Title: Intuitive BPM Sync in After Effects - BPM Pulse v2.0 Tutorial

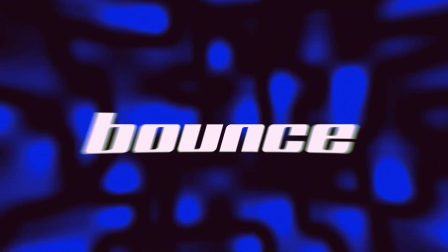Create onbeat animations with ease using the BPM Pulse script. You can find the link in the description.
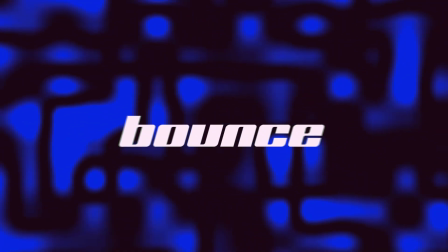These are the new features of BPM Pulse version 2.0.
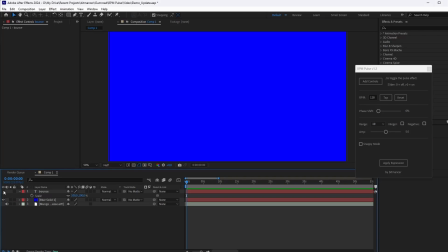For demonstration, I already set up a composition with a song, a solid and a text layer.
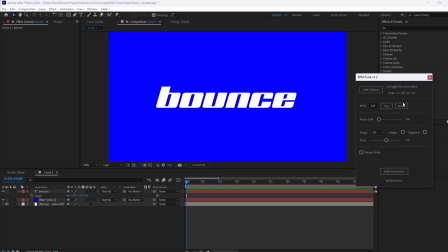I also opened up the BPM Pulse script. First, we need to add the control slider to the layer we are working with. The controls are mandatory for the expression to work. it is set to on by default by changing the slider value to zero you can disable the
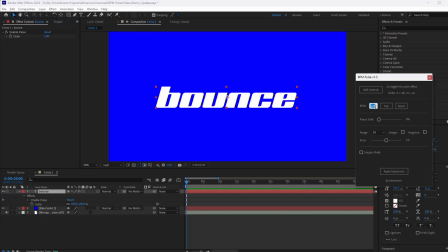pulse effect you can use keyframes in the timeline to control the effect state over time let's add the correct BPM count select the amplifier range and adjust the value you can use integer and also negative values now
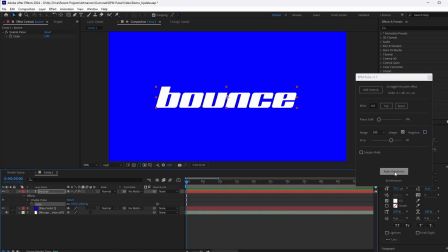select the property in this case scale and apply the expression In this case,
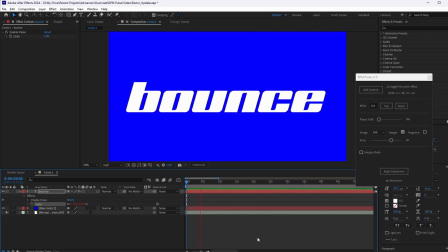the amplifier value is 66, so within one beat the value is changing from 100 to 166 and back to 100. Let's check out the new Snappy Mode. Usually the sine wave peaks at the halfway point of the cycle, which is 50% of the beat duration.
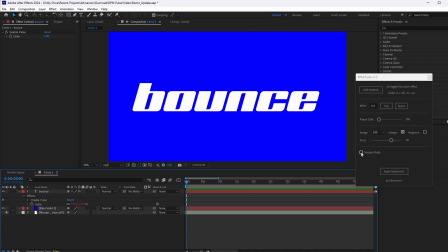This means the rise, or attack, and the release times of the wave are equal. When snappy mode is enabled, the attack duration of the sine wave is modified, resulting in an asymmetrical wave. By default, the attack time is 20% of the cycle, so the release is 80%.
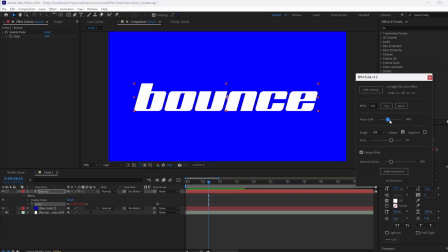This makes the animation more punchy. It appears that we need to shift the phase, so the animation peak sits on the kick and not the offbeat.
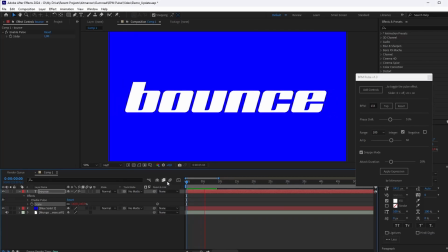To show you the difference, I changed the attack to about 50%. Now the rise and fall duration is equal. or we can make the rise much longer than the fall.
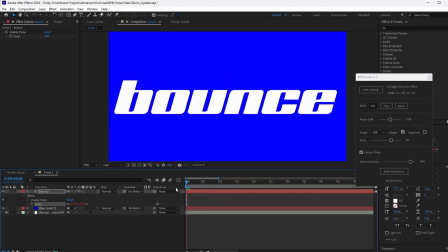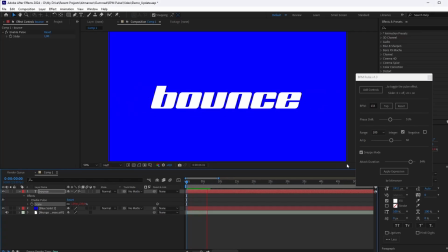Now it snaps back instead of punching to the front.
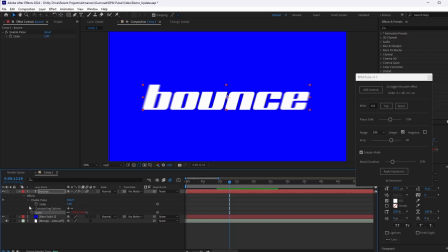Like I mentioned earlier, you can now enable and disable the pulse using keyframes. Select the Enable Pulse slider and add a keyframe. Now move to the next frame and change the slider value to 0, which turns off the effect, and do the same the other way around to enable it again.
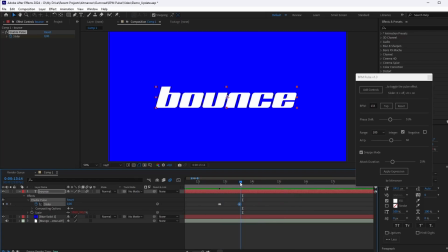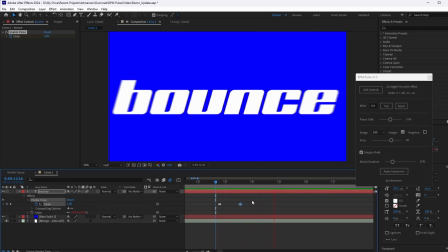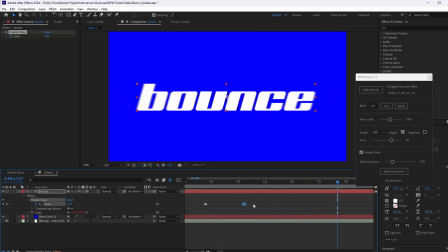Let's match it to the break of the song.
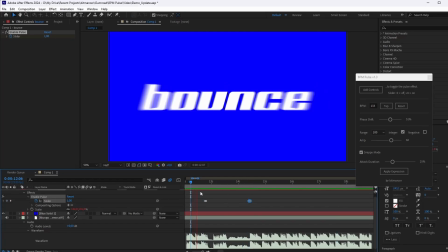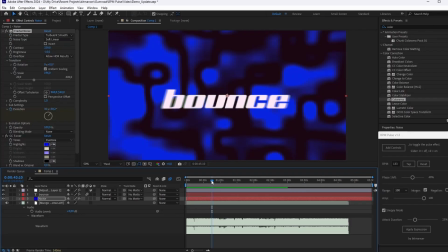That's it. You can now add the pulse to every property you like.
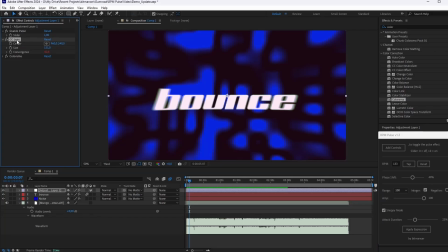In this example, I added some fractal noise to the background and an adjustment layer with a CC lens effect on top. Then I added the BPM pulse to the convergence property.
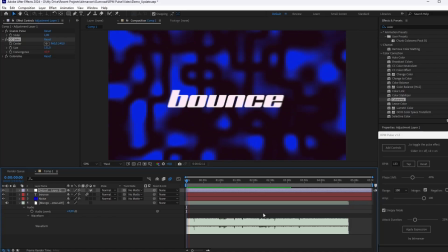Now you can download the script and start playing around. Don't forget to subscribe.
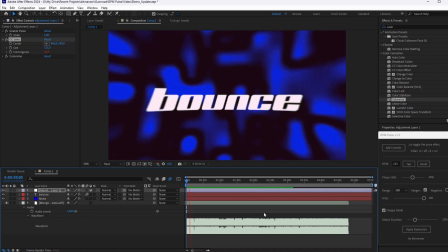Thanks for watching.